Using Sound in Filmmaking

This shot is pretty simple, pretty quick,
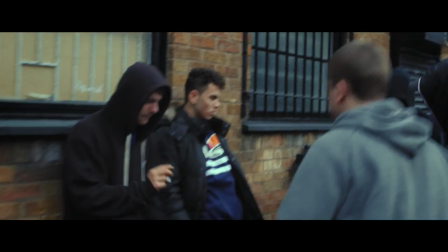and yet there were 25 different sounds added on top of the dialogue to get this final result.
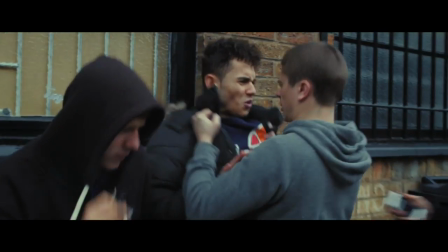So let's go through that process of using sound effects and foley to build a rich soundscape.
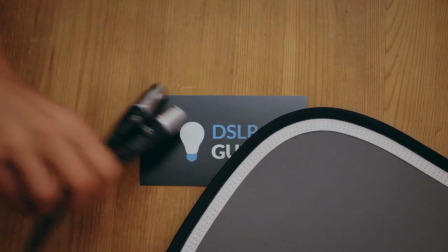I like to start by trying to make things sound realistic.
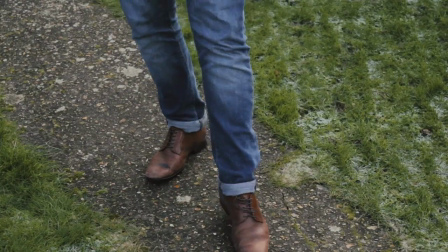We can re-record every single footstep, carefully replicating the surface that they were walking on.
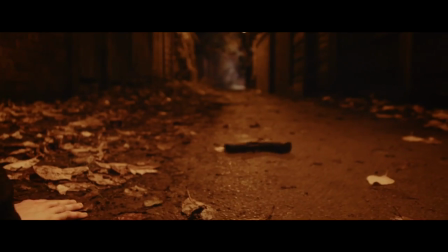When someone drops a metal gun on the ground, we need a metallic scraping sound.
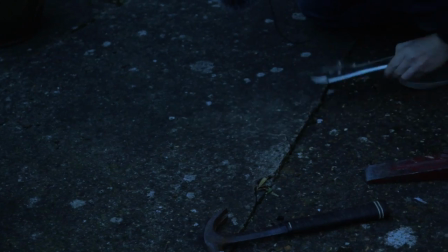These days I force myself to go out and record the sound effects before looking online for pre-recorded sound effects.
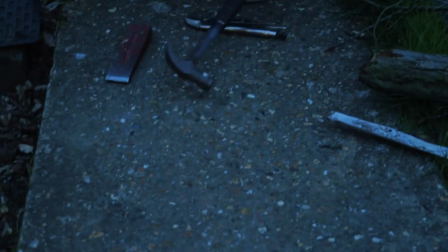Cause that way I can try different materials and perform it with a lot more precision than just finding something online and saying, yeah, that's good enough.
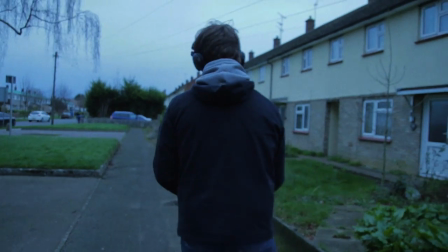Doing this can take up as much time as you give it, so I can totally see why bigger productions employ someone just to work on the sound.
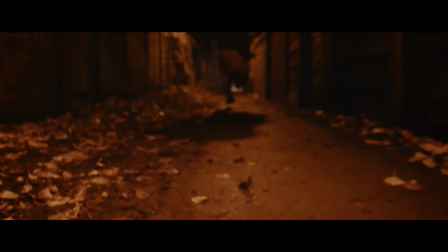But of course we don't necessarily have to re-record every sound from the shoot.
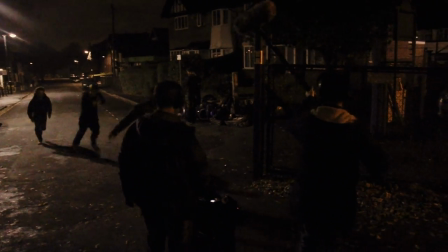For this shot we had enough time on set to record the running, which I was then able to combine with the lavalier sound of heavy breathing.
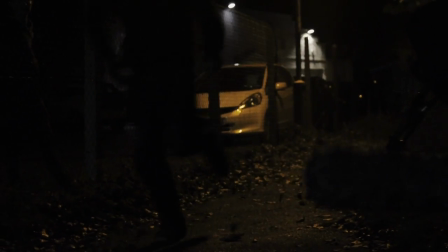Getting those sounds on the day did save me a bunch of time in post, but I should mention that most of the time we really can't spend our precious time on set recording a bunch of sound effects that we could quite easily just recreate later.
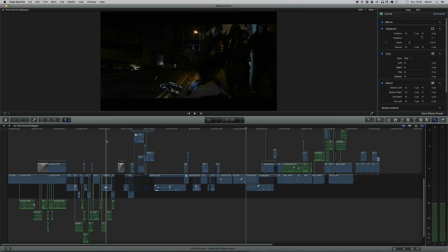Now, looking at our entire project, we can do our typical EQ and compression for the dialogue, which is a separate topic for another video.
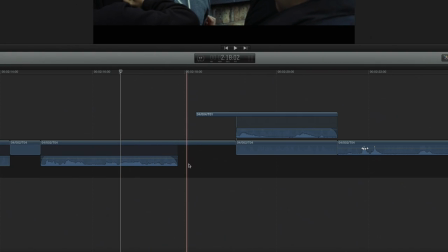But a simple way to make things more realistic is to have consistent ambience throughout the scene. For example, in this sequence we've got a pause in the dialogue, which gives us a silent gap that sounds very unnatural.
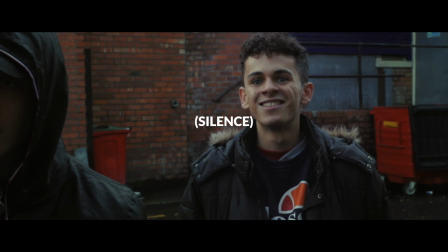I'm gonna kill you like you killed my brother. Try it mate. Try it.
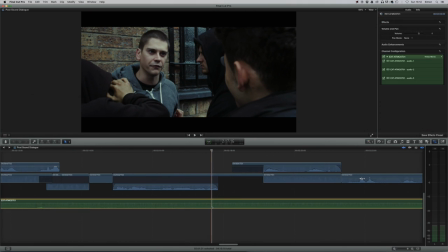So we grab our 60 seconds of ambient recording or room tone that we captured on set and use it to fill in any silences.
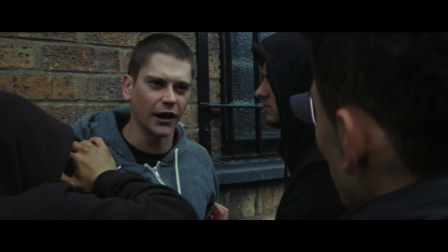Here's the result, which makes everything more seamless.
I'm gonna kill you like you killed my brother.
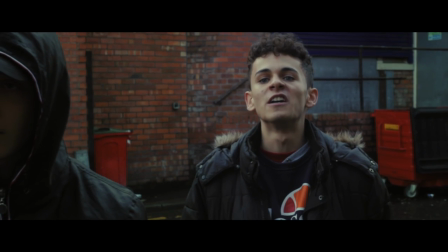Try it mate. Try it.
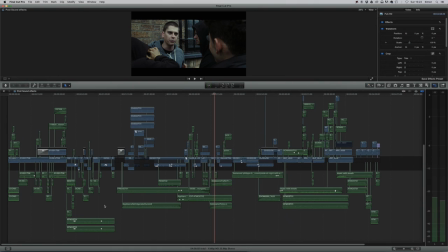So once we've cut out all of the unwanted sounds and replaced them with ambience and we've dropped in all of our recorded sound effects, we should have a pretty strong foundation and this brings us on to our next stage. We started with realism, but we don't have to be limited by that. We can still be artistic.
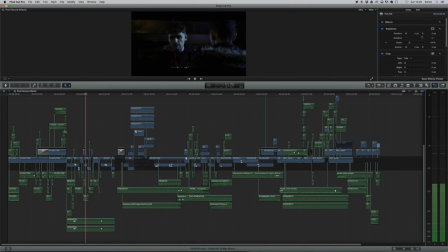So we listen to the whole mix and think of the moments that could be bigger or moments that could benefit from extra sounds.
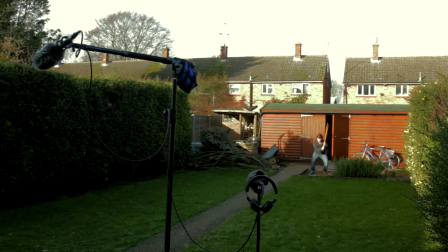It could mean recording chopping wood in the distance to put some weight behind a gunshot
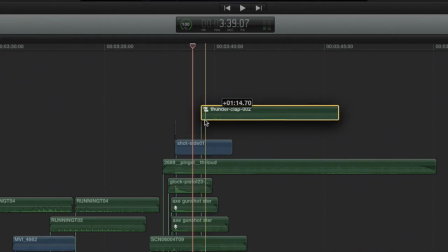sound and then finding a recording of thunder to use afterwards as if the shot is echoing around the neighborhood. We have creative license to use anything that could contribute to the tone of the scene,
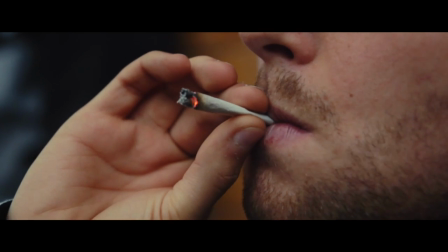like a dog barking or music playing from someone's phone. We might decide that we need more intensity, like in this shot. Now here's the sound that we recorded on set, so it's 100% realistic.
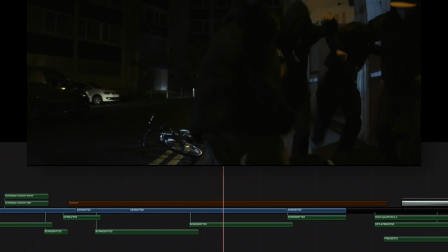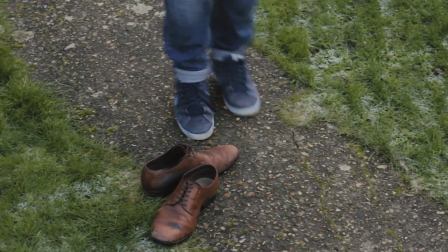And then we drop in a bunch of the scraping footstep sounds that we recorded.
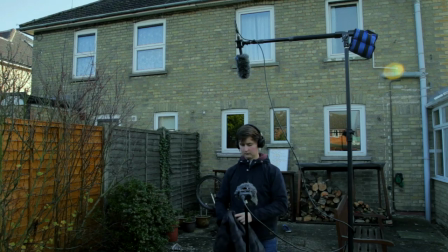Next the clothes shuffling around for each kick, along with the kick sounds from a range of different impact recordings.